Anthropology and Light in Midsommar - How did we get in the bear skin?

I'm Bridgette Bardot, for all you know, your girl behind the counter. And for all those in the know,
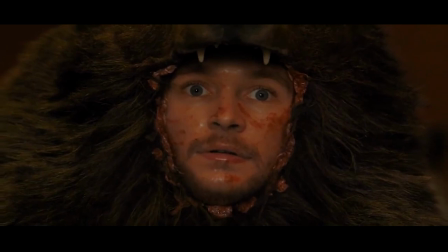one of y'all is going to be in a bear costume by the end of this, and you're going to have to decide amongst yourselves who. So let me know in the comments section which one of you will be the ritual sacrifices. Anyways, we're going to be talking about Ari Oster's Midsummer. So before we get started, let's put on a little bit of background. with the relationship between horror and the dark. Horror is historically kind of a cheap genre. It's not cheap in its content. Like, I run a horror channel, I don't think horror movies are like, boo, bad movies. But, typically horror projects are not given a massive budget.
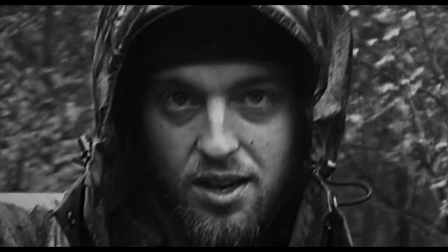And the way that a lot of horror movies will try to hide their budgetary constraints is through darkness.
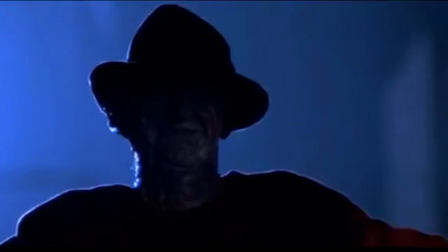When in doubt, throw it in the dark and hope that nobody sees it. A great example of this is Nightmare on Elm Street,
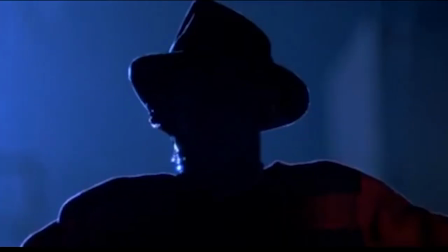where they did not like the practical effects for some of the scenes, and for the scenes that they didn't like the practical effects in,
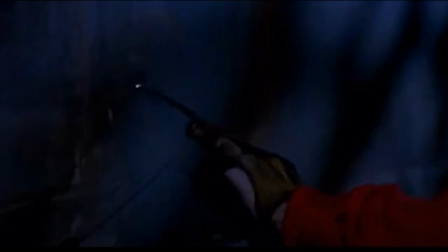they just turned down the saturation so that you couldn't see how bad it actually was. And that works for a lot of people, but not for everyone. So there's a subgenre of horror called day horror.
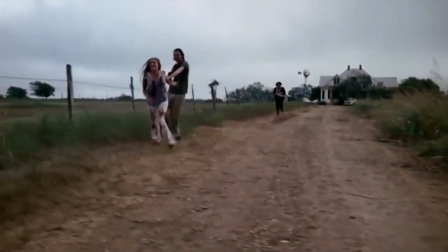A great example of this is Texas Chainsaw Massacre, which is horror that is set in the day. And let me tell you, light brings out a lot of stuff. You can't cheat out a lot of things when there's a giant light shining on it. And while I think that Texas Chainsaw is a great example of day horror,
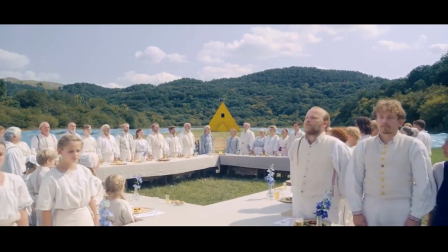Midsommar is one of the only horror movies I've ever seen that does light horror. Horror that is enhanced through excessive or just incredibly bright and overpowering light. And before we even get started on the light stuff, why don't we talk about what the heck Midsommar's about?
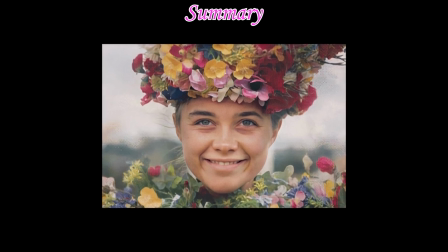So we follow three anthropologists, Mark, Christian, and Josh.
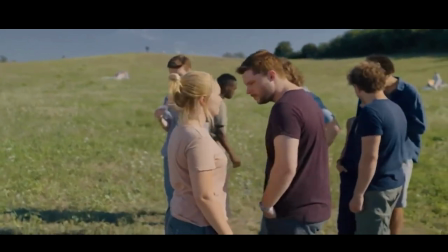Christian has a girlfriend whose name is Dani and unfortunately at the beginning of the film something awful happens to Dani. It is so awful if I discuss it on the channel I will likely be demonetized but but we'll just leave it at pretty bad.
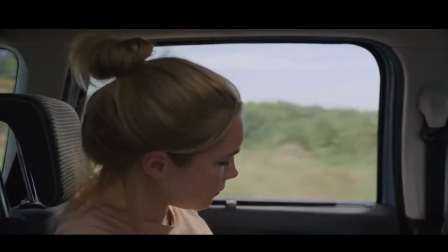And she's rightfully pretty depressed, which is incredibly inconvenient for Christian because he just wants to dump her already and just move on.
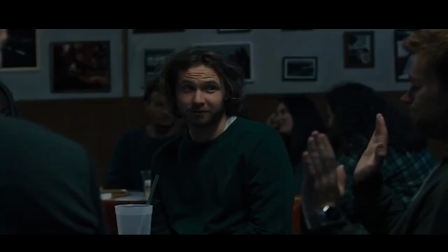And he really wants to dump her before a trip with his friend Pele and his other bros to Hargasingland,
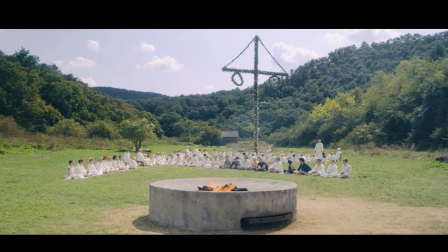home of the Harga in Sweden
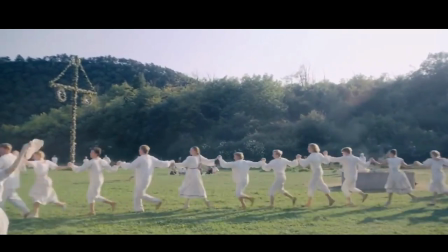for an authentic midsummer ceremony with a bunch of authentic Swedish people.
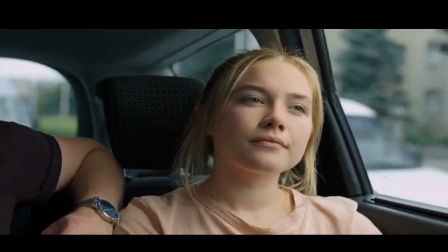So, you know, he's hoping that Dani won't want to go on this trip, but unfortunately,
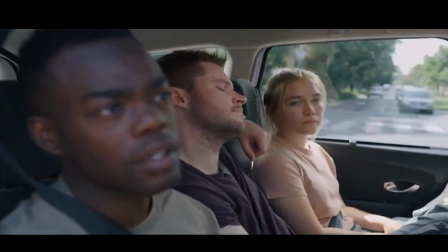she loves him more than she likes herself and decides, why don't we all just go together?
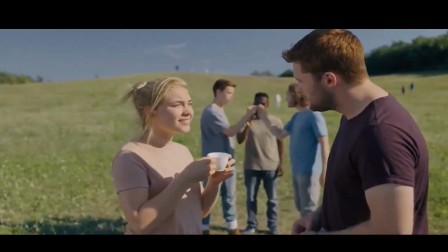And he's like, ugh. When they arrive to the festivities,
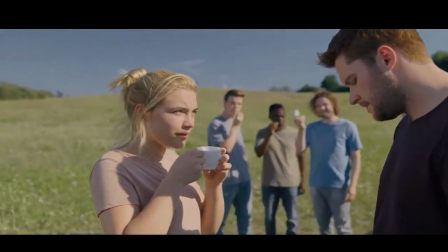they are given some magic mushrooms and start going and doing some festivities.
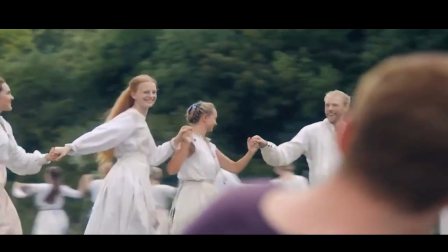And everything's going well up into extreme cliff diving, as I'm going to call it.
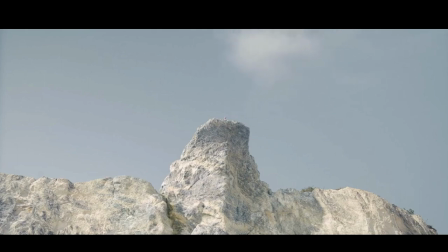Some very extreme, extreme sports. And people are, well, devastated because these extreme sports tend to be a little bit lethal.
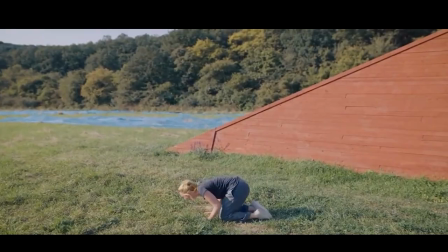Of course, Danny is horrified. But the anthropologists are not.
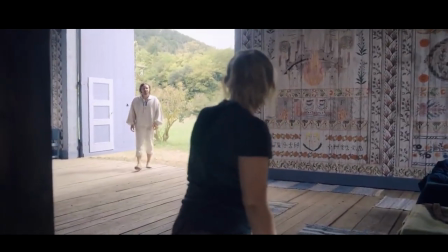So as Dany goes and runs back to the cabin where she's been staying and starts, like, crying horrifyingly,
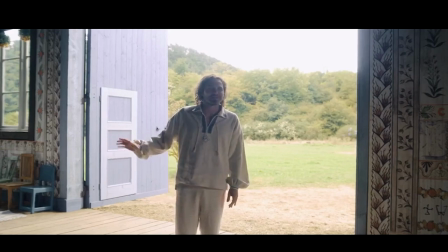Pele's like, no, no, no, it's fine. It's not that big of a deal.
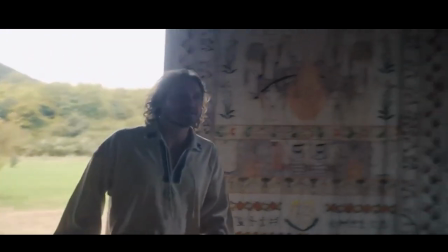Like, they really like doing this, I swear. And she's like, well, I guess I'm stuck here.